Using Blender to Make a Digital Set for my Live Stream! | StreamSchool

This week, I thought we'd try something a little bit different. If you've been around my stream even a tiny amount, you know that I like to make digital sets to use with my green screen. And this past weekend, I had an idea for a cool new channel points reward that would require a fortune teller digital set.
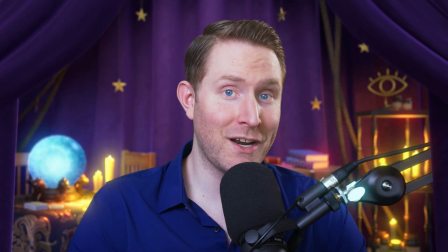(0:14)
It looks a little something like this. So this week, we're gonna do sort of a cool behind the scenes time-lapse sort of deal,
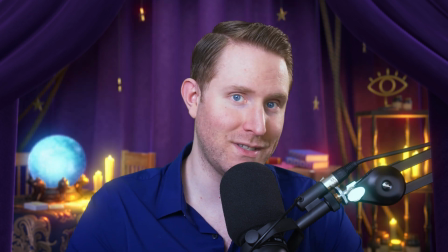(0:22)
about 9 hours of work compressed all the way down to 15 minutes, to give you all a glimpse of the entire creative process.
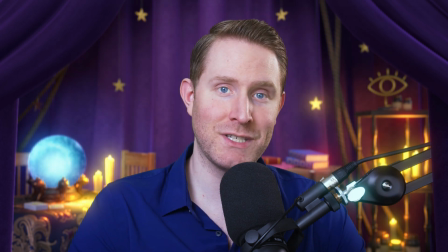(0:29)
So without further ado, let's get started. My name is Chris Folea, I'll be your professor. Welcome to StreamSchool.
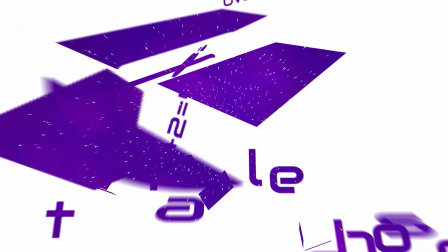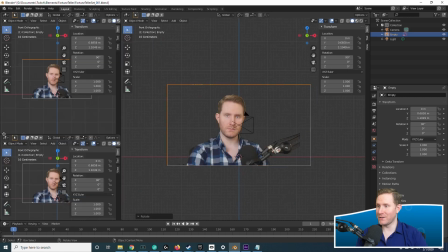(0:40)
So the first thing I do when I start any digital set is make sure that the position, focal length,
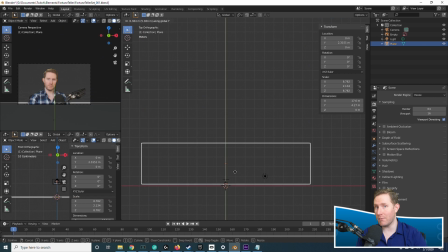(0:45)
and sensor size of my 3D camera match my real world camera.
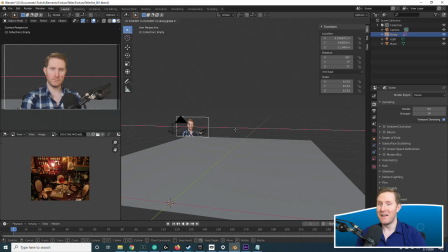(0:50)
This ensures that the perspective of the 3D scene behind me matches my actual real me on stream.
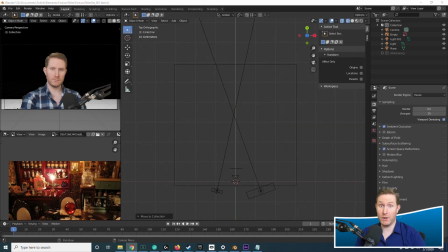(0:56)
And I also add a reference image of myself so I can see what the composition looks like with me inside of it, so I don't put anything too important directly behind me.
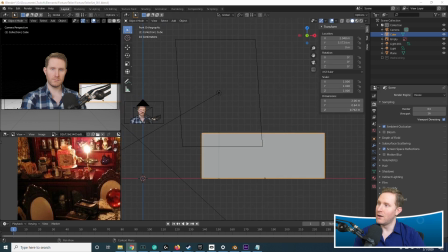(1:05)
After that, I sort of start blocking everything out based on the general idea that I have, which in this case I wanted to make sort of like a fortune teller's house, maybe the kitchen or something,
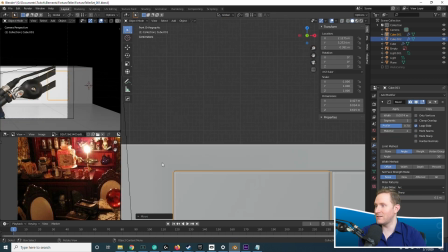(1:14)
with these cabinets chock full of all sorts of cool jars and like fortune teller looking psychic props and things,
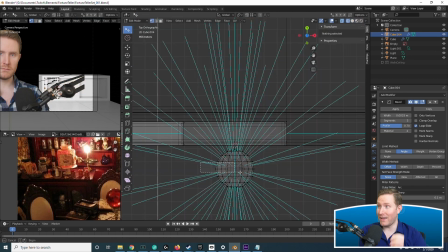(1:21)
which I ditched this completely later for the tent idea.
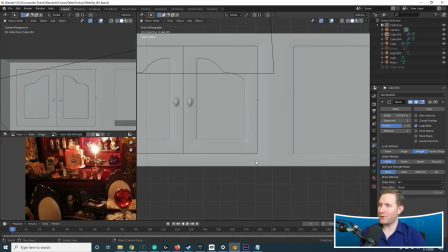(1:27)
But trial and error is part of the creative process, so I left it in the time lapse.
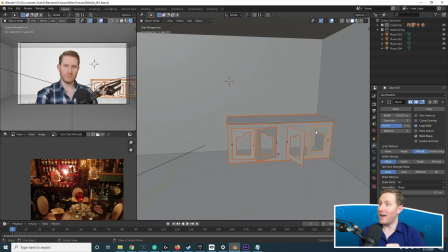(1:32)
And I spent a lot of time making this detailed cabinet. And note when I'm modeling these things that I model them to real world scale.
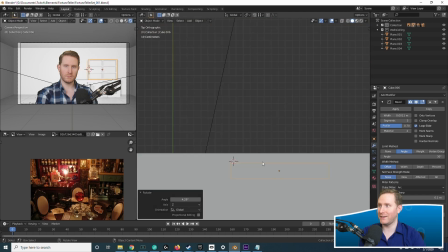(1:39)
So if you notice the video pause at all, it's because I'm looking up real world measurements for things. Because the best way to make something believable is to make it real world.
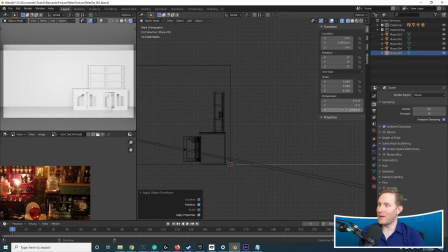(1:47)
At this point, I'm going back and forth in my head whether I want to do like the kitchen or like a fortune teller carnival tent.
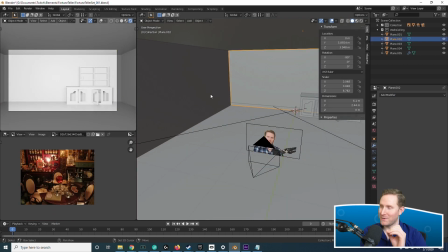(1:53)
And I do end up settling on the carnival tent, but it was a real back and forth battle with myself.
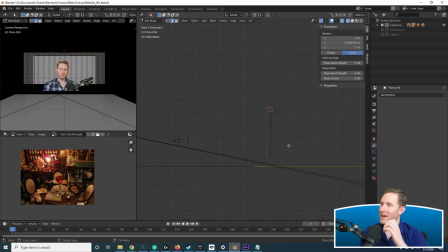(2:01)
So I did mess with this a little bit longer, and then I started trying to do like a cloth backdrop, like a carnival tent.
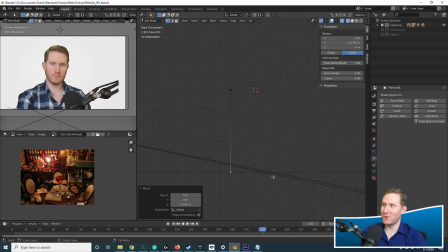(2:08)
And I just couldn't get the cloth simulator to do at all what I wanted with the draping functionality.
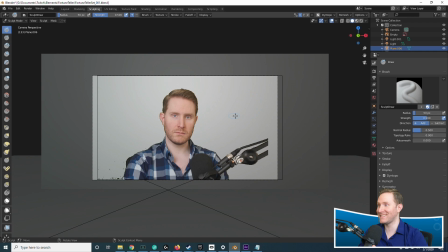(2:14)
So I ended up, after this, after trying for a decent amount of time, I ended up trying to sculpt the cloth backdrop,
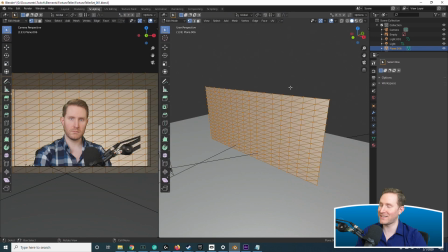(2:22)
which also just did not go well because I don't have a lot of experience sculpting fabric.
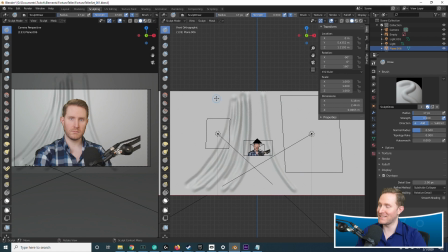(2:27)
I have about as much experience sculpting fabric as I do simulating it, which is not a whole lot.
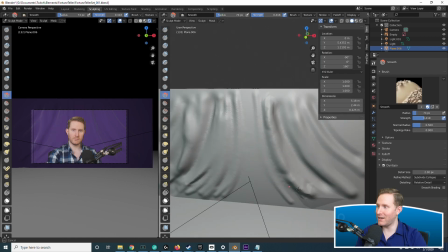(2:32)
So after a lot of trial and error sculpting it and just realizing I could not get something that looked great,
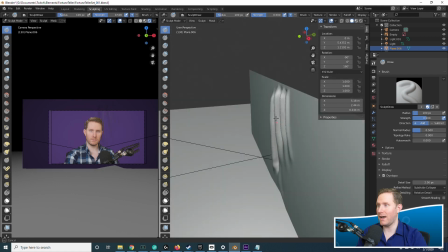(2:38)
I did eventually end up trying to model this thing by hand, which is what hand modeling is what I ended up going with in the end.
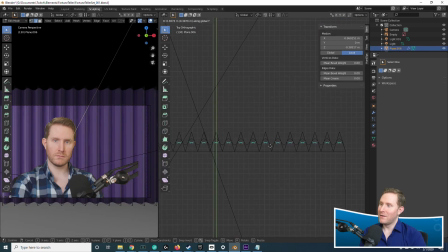(2:45)
And this took a lot of trial and error as well, but looking at some reference images on Google on my second monitor,
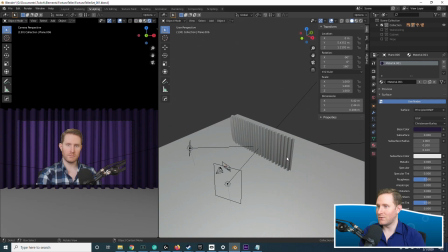(2:51)
I was able to match it fairly decently just by moving vertices around using the soft select brush or using the soft select tool in Blender.
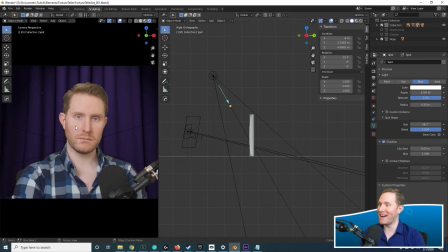(3:00)
And you notice I keep trying to bring that cabinet back in. Eventually I just completely get rid of it.
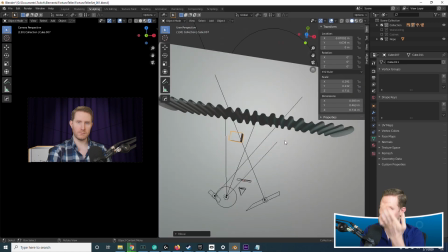(3:06)
Here, I go to Substance Source, which is Substance Painter's website for material resources to use in Substance Painter,
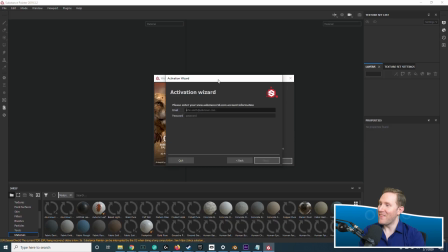(3:13)
and I find a fabric material, but I realize that I don't have Substance Painter installed because this is a brand new computer.
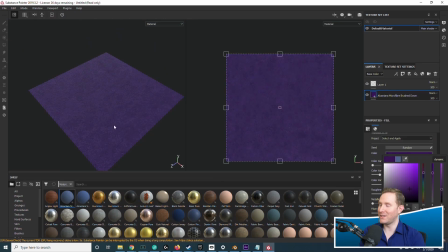(3:20)
I haven't installed all of my tools on it yet.
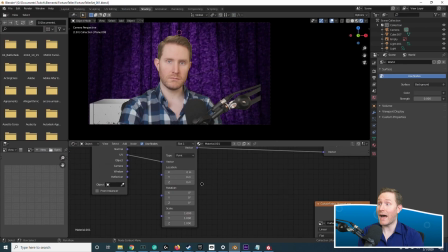(3:22)
But I take the fabric material I find into Substance Painter and export out a tileable version of it to bring into Blender, and apply that to the backdrop.
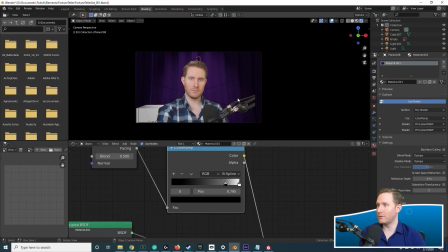(3:29)
I do some node magic to make it look more like sort of a felt kind of curtain, like a thick, heavy felt curtain.
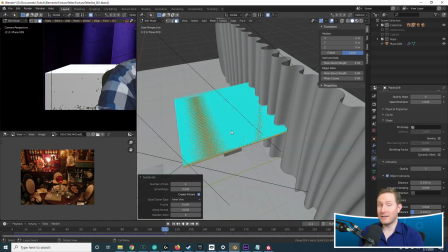(3:37)
Then I want to have like a table for the crystal ball at this point.
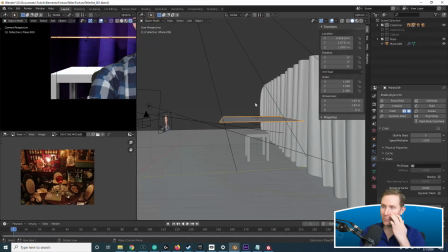(3:42)
So I do a really basic table model with the legs so the cloth collides properly,
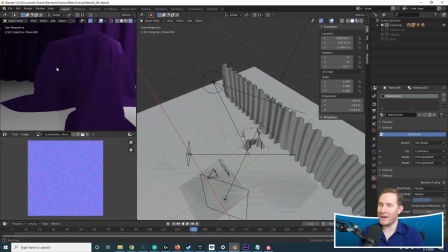(3:46)
and then I put a cloth tablecloth over it, which takes a lot of trial and error to get the cloth to drape just right.
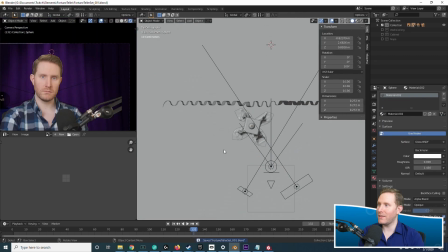(3:53)
Then on top of that, we want to add a crystal ball, which I realized really quickly that the real-time rendering engine refractions aren't going to work great,
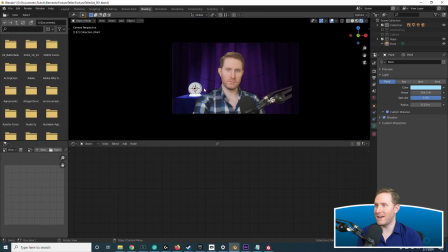(4:01)
so we end up going with sort of like a glowy crystal ball instead, which looks so much better, and have it cast light on the backdrop.